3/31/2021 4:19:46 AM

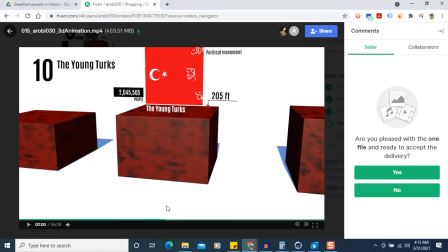[8:24]
I'm not talking about the camera stays on the block. I'm talking about the text and camera stays on.
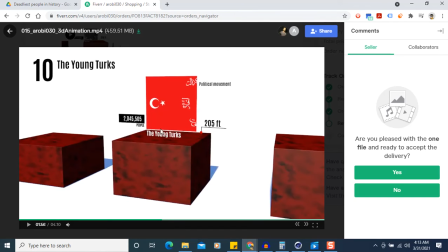[8:28]
The camera stays on the text when the text is already all up. Then the 8 seconds starts.
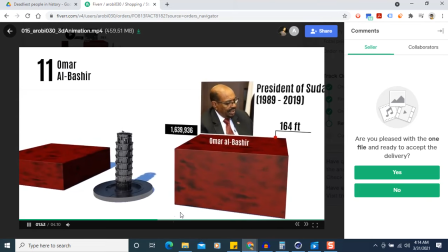[8:35]
The 8 seconds doesn't start. Hold up. The 8 seconds doesn't start right now.
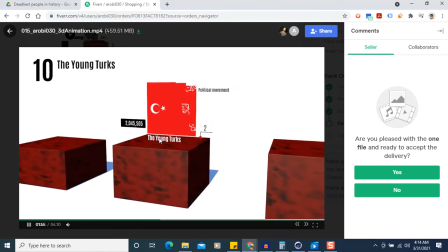[8:42]
It doesn't start when you're looking at the block. It starts when all the text is fully on the screen.
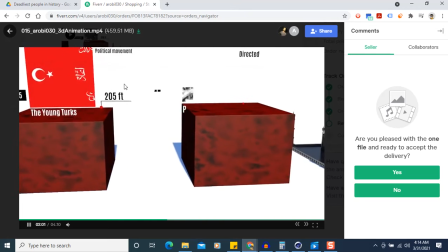[8:48]
Keep the text up there for 8 seconds and then go. See, you're already moving on to the next one. It's like 4 seconds.
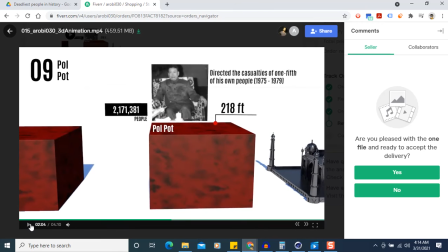[8:53]
That's too quick. People need to read everything. I want them to take everything in. So make all the text stay on the screen for 8 seconds and then move on to the next one.
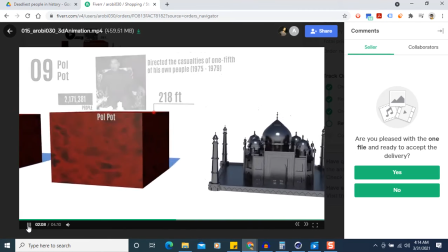[9:07]
That's too quick.
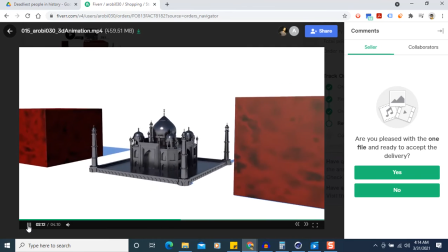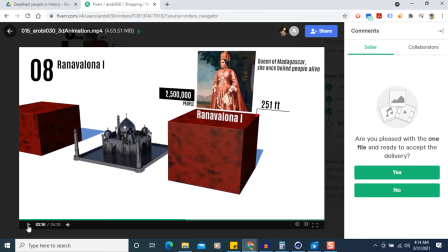[9:15]
This text size is fine.
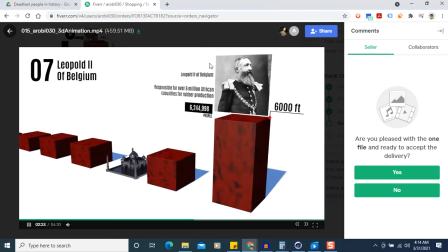[9:21]
This text is too small. Make it a little bit bigger. 2 or 3 sizes bigger.
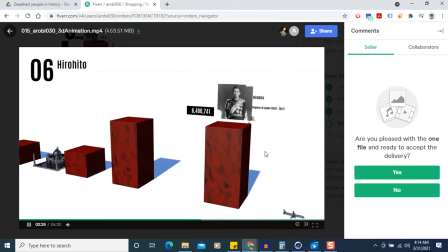[9:27]
It's going too quick. It's too fast. This text is too small. People can't read it.
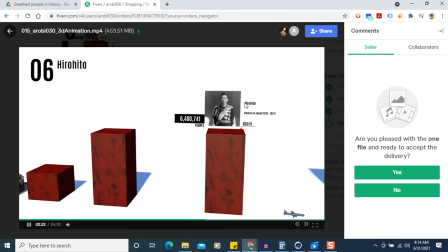[9:32]
They're looking on their phone. And it's too fast.
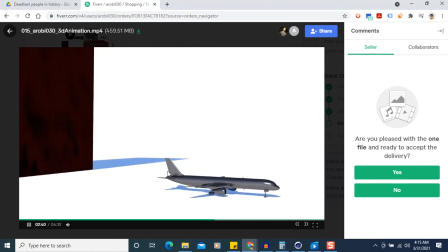[9:38]
If you got to take out that frame, looking at the plane, okay, that's fine.
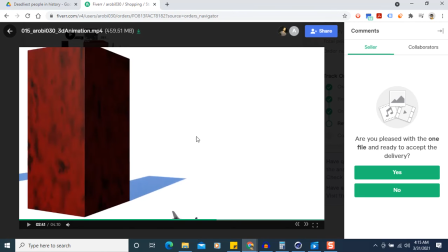[9:43]
If you need to take that out, this one out, because it's too many frames, it's adding too many frames, okay, fine, take it out.
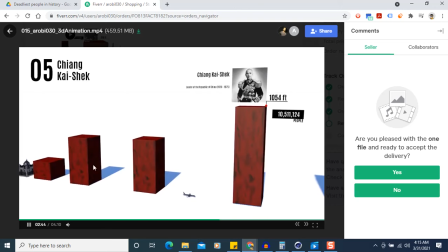[9:49]
But I need what I need. This text is way too small. This text is too small.
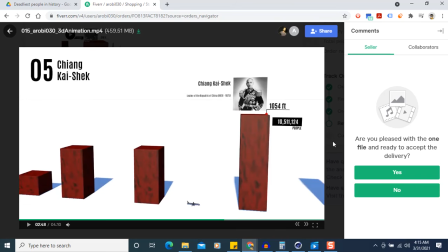[9:56]
This text is too small. Make that a little bit bigger. Make this a little bit, make this a little bit bigger. Make this a little bit bigger. Make this a little bit bigger. and make the word people a little bit bigger. Okay, everything else is fine on this one.
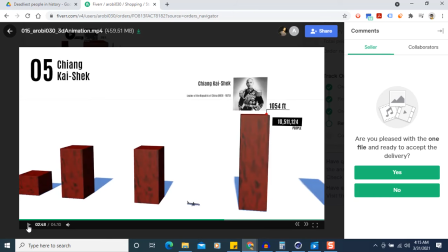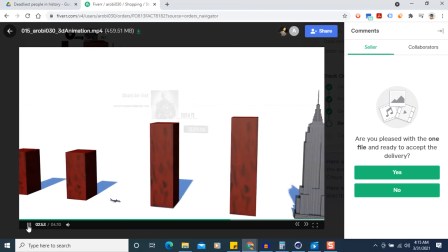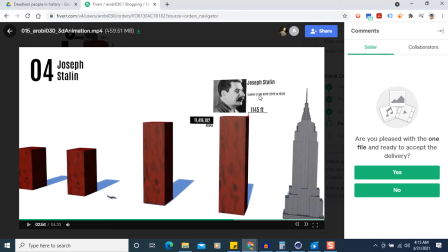[10:22]
Too small, make that word bigger, and make the word people bigger. Make this bigger, make the word people bigger, and make that a little bit bigger.
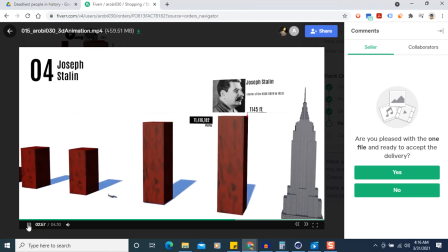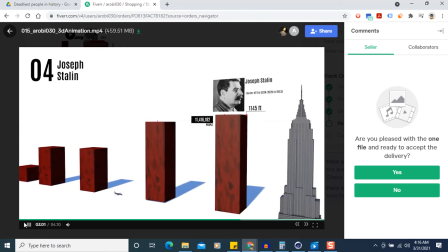[10:43]
I need to do this myself, man. I start doing this stuff myself.
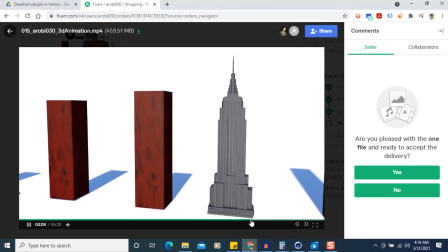[10:50]
See, that's long enough. That's a good pause. See, hold on. See how you stayed on this one?
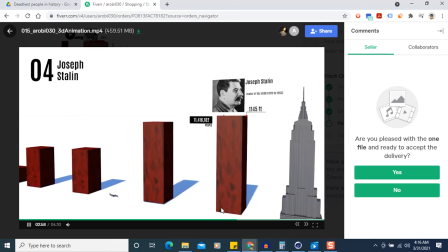[10:59]
1, 2, 3, 4, 5,
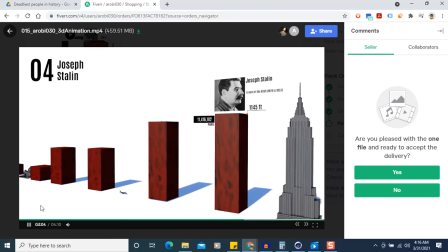[11:05]
6, 7, 8, 9, 10.
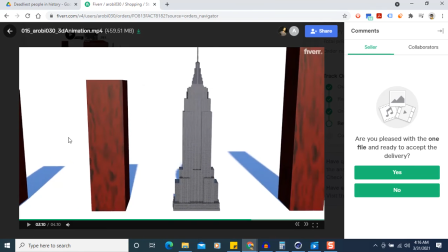[11:11]
Okay, that was too long. But 8 seconds. Stay on there for 8 seconds. So that one's too long.
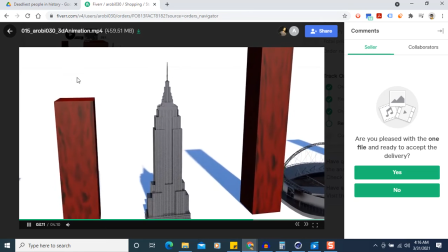[11:17]
Break it down to 8 seconds.
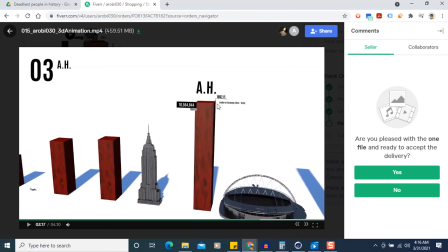[11:23]
I mean, this one is, look, the text is way too small. It's too small. Make that text bigger.
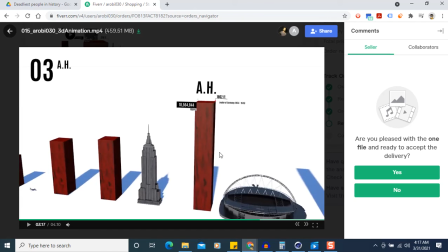To turn these two texts, make it bigger. Make both of those bigger. Make this bigger. That size is fine. Make this bigger, make that bigger, and make that bigger. It's too small.
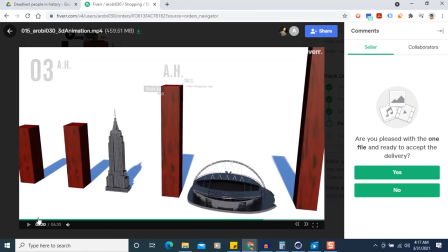[11:59]
And 8 seconds.
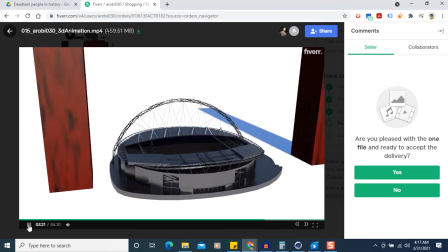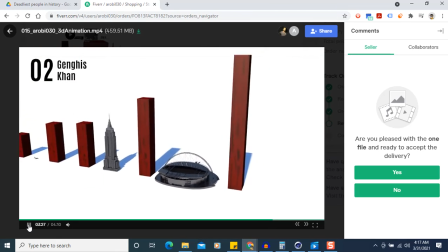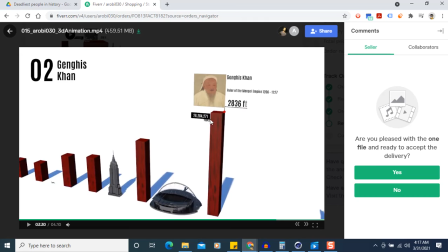[12:14]
Make these two texts, make it bigger. These two, make it bigger, and make this bigger, and make that a little bit bigger.
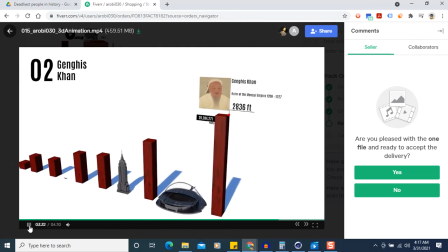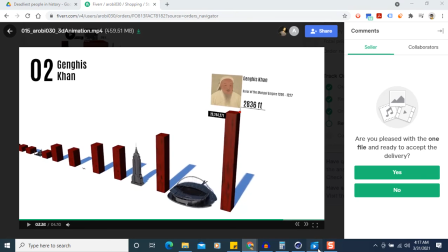[12:27]
If you look at this one, see how this is very readable?
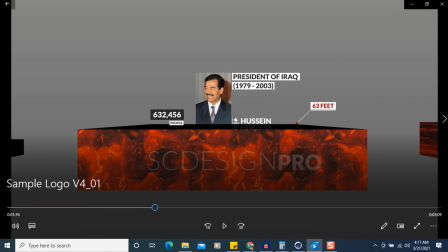[12:31]
All this is readable.